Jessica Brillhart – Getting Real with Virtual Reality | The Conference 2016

Now, if it was just about worlds, I could just set up a 360 rig and film anything, and you would love it.
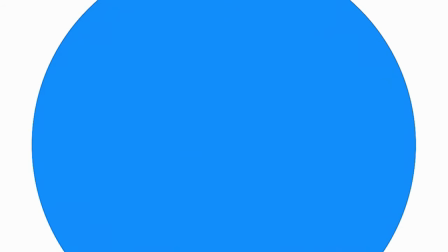But that's not how it works, right? it's just as much about the person that's in the experience as it is about the world. And so we talk a lot in VR about this idea of presence. An important thing to shift here is the language of how we refer to the person in our experience. Viewer, stop it. It's not the viewer. Viewer is an objective person. You see something in a cinema, you see something in a theater, you are objective to it. Now that you're actually visiting these worlds, it makes sense to maybe call you a visitor. And suddenly, because of that shift in language, everything else starts to fall into place in terms of how we deal with the crafting of that experience.
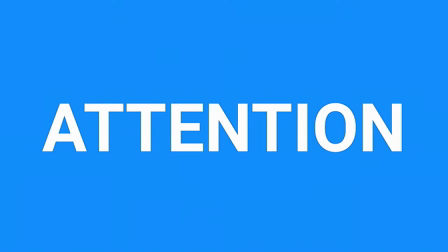So the first thing to talk about is attention. You know, let's go back to this glacier climber.
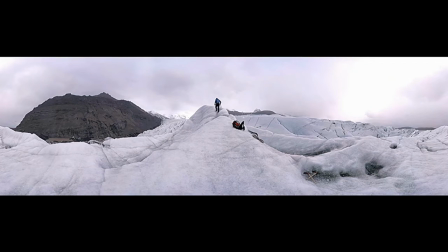I have a pretty solid understanding of where someone will most likely look. I'm never 100% sure. Maybe people like random glacier stuff. But the idea is there's one person making a sound. Audio is very important. there's one person in the entire experience. So I can make a pretty good bet that they're going to look that direction. And that's an important thing to note, because if I can tell where someone's most likely going to look, I can then decide in the following world how I want that rotated or how I want to plan it, so that they're looking at something that I think is important. I can meet their engagement with something that I think the following world has that could offer something great for them, or something that can help move the story forward.
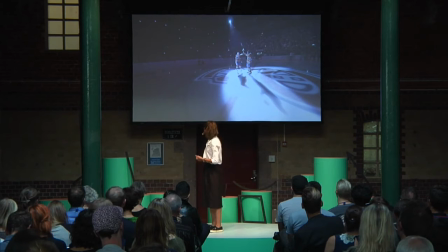Here's an example of that, the Montreal Canadian ice hockey team, first ice hockey game I've ever been to.
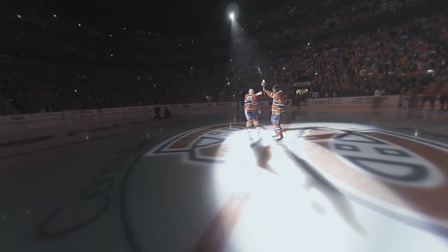It's a torch ceremony and I had a pretty good guess that people were going to watch the torch being passed. So this is what I did.
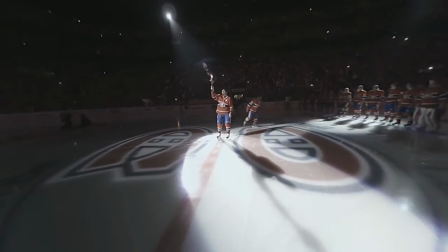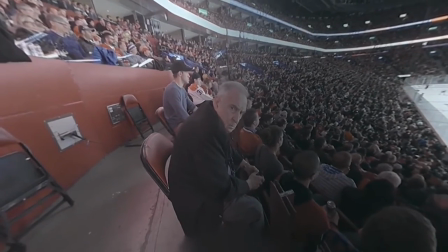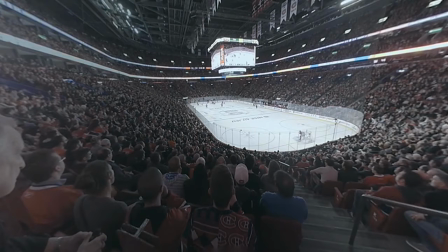Now I could have just planted the ice rink there, but that wouldn't have been nearly as much fun.
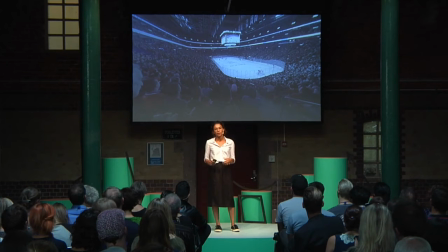Also the thing to note is that if I had just done the ice hockey rink, you would have maybe missed him. But he's magic, he's like the best part of the whole thing. And so if I have an understanding of where someone's going to begin and end in an experience, where they're going to focus, I can then create a sort of cipher, a solution to the cipher. And suddenly I have a pathway through the universe and I basically have cohesion with disparate stuff. And I can actually use this as a previs. This is just in a montage state, I can figure out how to do a montage this way or I can work backwards and create a story from the ground up with this in mind. The world is messy, and it's very hard to pay attention to specific things, unless there's literally just one thing in the environment.
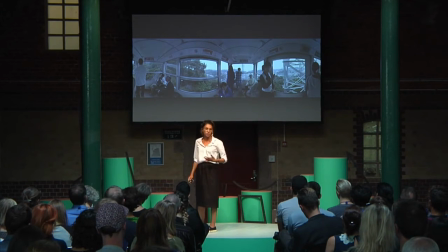So then we have to think about not just the what's, but the how's and the why's of how we engage with the world.
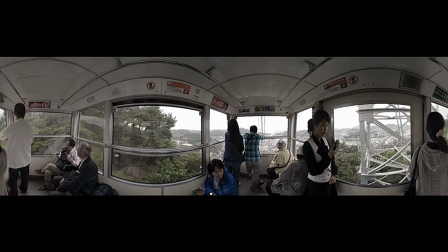This is a tram scene. There's a lot to look at. So you know, we have multiple points of interest there. The thing to note about this is that no one in the actual tram is looking at you. So after a while of no one looking at you, you tend to start to think, well, what are they engaging with that they think is more important than me?
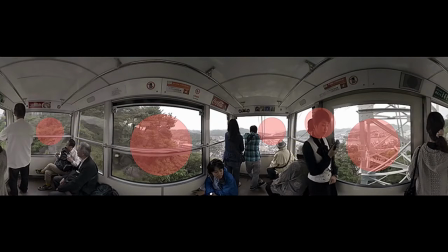And it was the windows and the view outside. So I actually used the windows and leveraged that in terms of being able to communicate in order to communicate with the visitor.
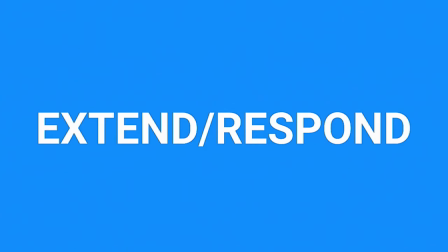So I have this thing called extend and respond,
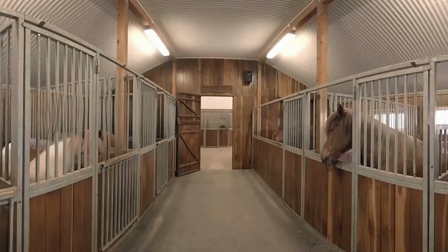which is if you're looking out the front or the back windows of the tram, I extend it with the hallway of a horse stable in the following world.
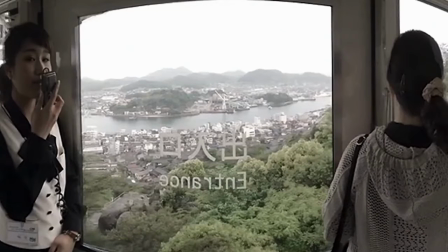And it so happens that if you look to the left or the right in the tram through the window, I respond or I meet that with a horse face.
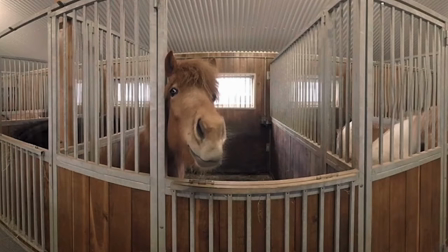And you can sense that when people are in the experience, they'll like look out the side and they'll just be like, oh my God, or they'll turn like the horses right there.
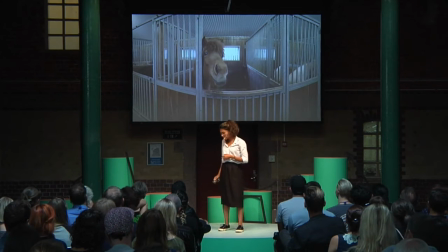So it's, I have some, some data that tells me that it's working. It also works for spatial orientation as well.
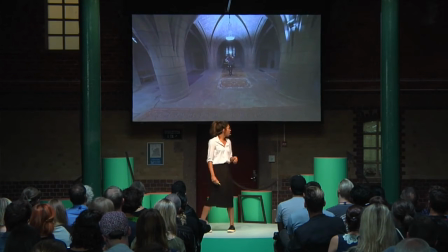If you're going to move someone through a space, the same space, it's important to keep the orientation of where you're,
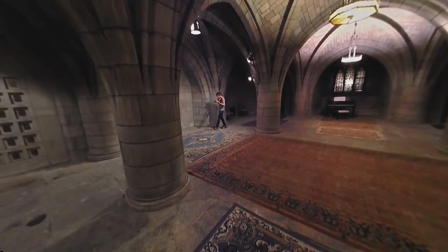where that person's engaging with, or I'm not even saying this right, the spatial engagement a person has
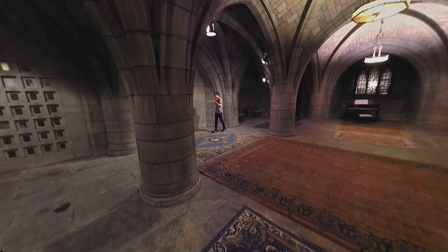consistent. It's sort of like the 180 line in film, right?
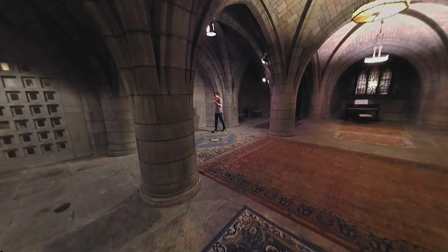It's just disorienting if we have the same, like, two people talking and they're both in the same side of the frame. It's not like you can't not do that. You can totally mess this up, but then understand that there are repercussions of doing that.
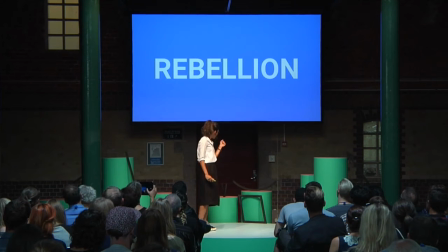And this is my favorite concept of all time, is rebellion. We pay attention a lot to the literal, right?
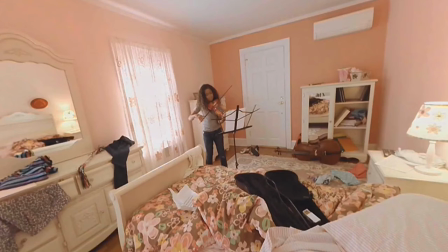This scene that I shot is about a young girl playing violin. If you saw that, if you got that, great, that's what it's about.
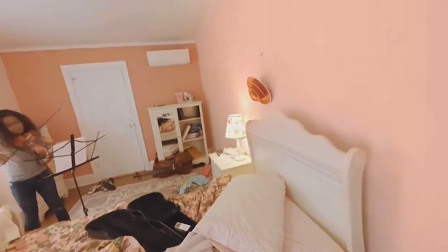But instead, what I do is if you decide you're going to turn away from it, I have her parents watching from the door.
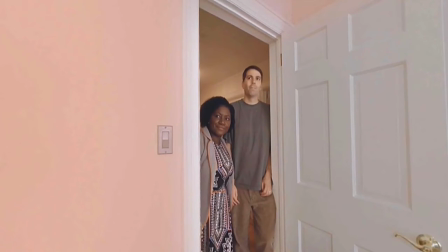And it's actually, I would argue, that's the better vantage point, because I can hear the girl behind me playing violin kind of poorly, and the parents kind of grimacing and dealing with it.
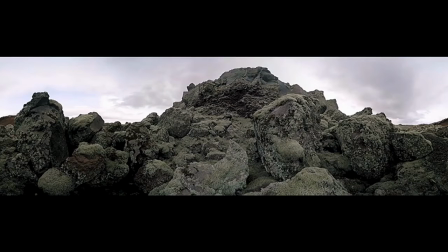And world function is important too. These are rocks in Iceland. I love them, but I could not tell you where you were looking if you're in that experience.
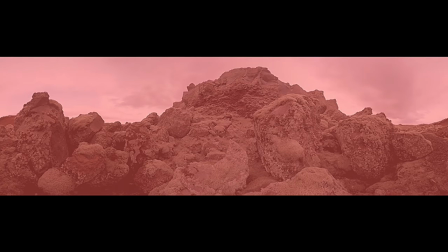It's just like utter chaos. But chaos is good. If you think about video games, we don't just jump in and have boss level moments. We start kind of calm and we work our way up. We build relationships with the world. We build relationships with other people. So it's nice to be able to have sort of a calm level to start with and then you start thinking about the cohesion of how different worlds function differently. A bedroom is different than a kitchen, a conference room is different than an orchestra, than a park, than a classroom. They all have functions and they all can help tell the story. Identity is also very important as well, like who are you? Are you a main character, a secondary character, are you a ghost? A little bit of a cop out to be a ghost, but you could be a ghost.
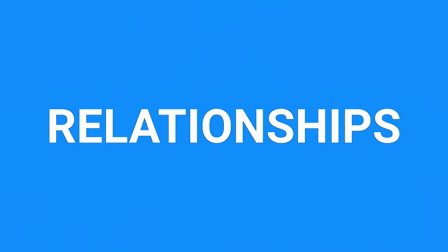But that also kind of feeds into idea of relationships. A quick example is again Kennedy playing violin.
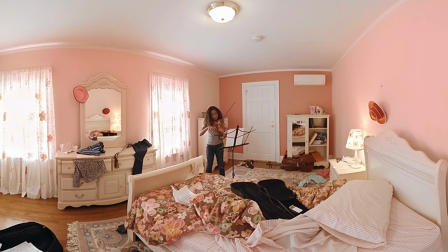If I were tall, like parent tall, adult tall, my relationship with her has shifted. I'd look down on her. That's totally different than if I want to relate to her, in which case I want to be on her level.
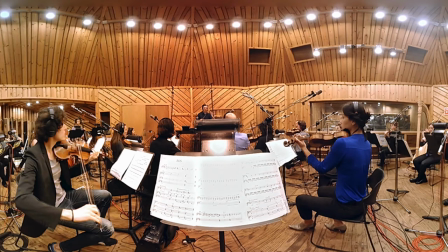In an orchestra, am I part of the orchestra? Am I the conductor? If I'm the conductor, why am I in the middle of the orchestra? Why is no one looking at me? That guy seems to be the conductor. Are The world that you build has to reflect the identity of the person in it.
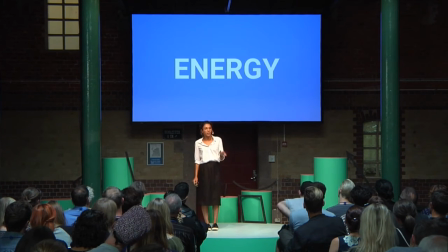And something that I think is really important that VR is very good at is this idea of energy. I filmed this at Google I.O. two years ago.
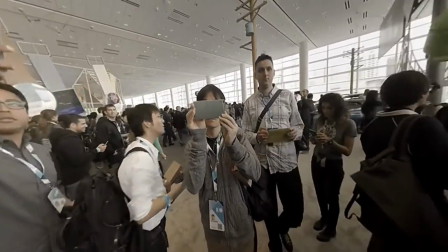This is the rig being turned on for the first time in public. This is after they had seen the announcement and they came out to take photos.
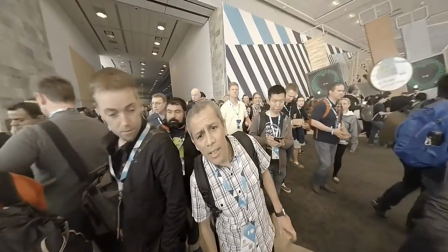It's really weird. That guy doesn't even have time for you.
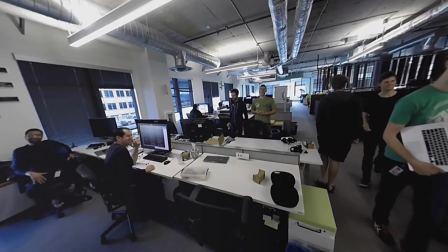But compare that to this, where you basically have, it's the same, you're a camera, these are still engineers,
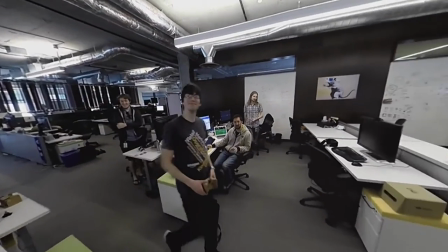except you feel great because they made you and they're just happy that you work.
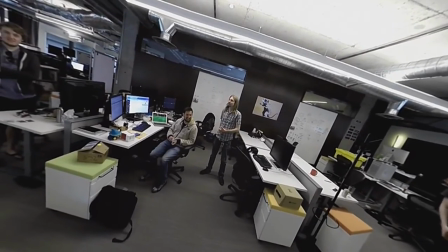And that's the difference. And it resonates.
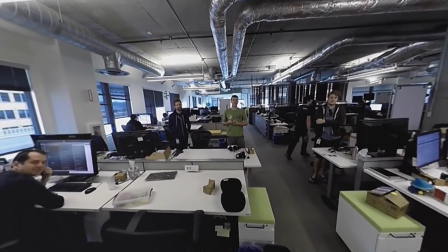How people treat the rig, how they treat the technology will transcend and affect the person.
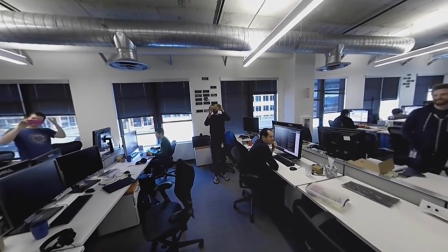The person is there as soon as you push the record button.
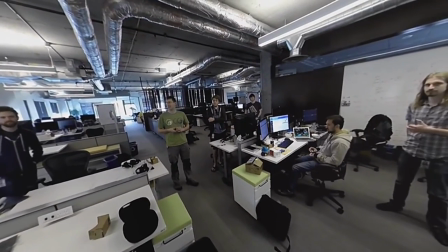It's important to understand that because then you can start understanding how, you know, for acting or for other characters in the world, how they all kind of affect what you're doing.
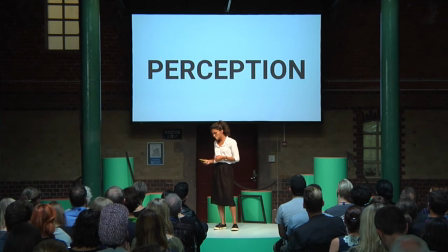And Trisha talked about this yesterday, which I think is really important, is this idea of perception.
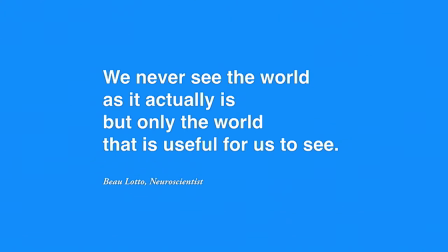Bo Lotto, who's a neuroscientist, said, we never see the world as it actually is, but only the world that is useful for us to see.
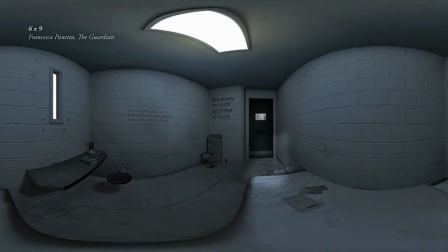And she showed six by nine. It's one of my favorite pieces. How do you allow for a person to actually know what it feels like? Not just see. How do you feel like being in solitary confinement? We see the color red differently than each other.
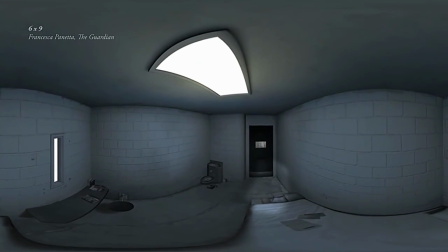We're going to leave this conference with different experiences, right? Different stories to tell.
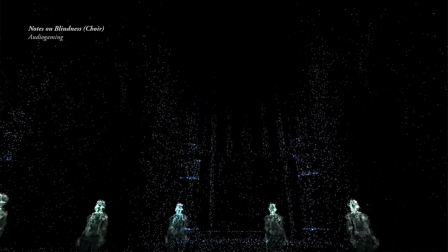Another way is just also how do we get rid of certain sensory experiences? How do we do something like Notes on Blindness, where we actually use audio as the way of visualizing a space?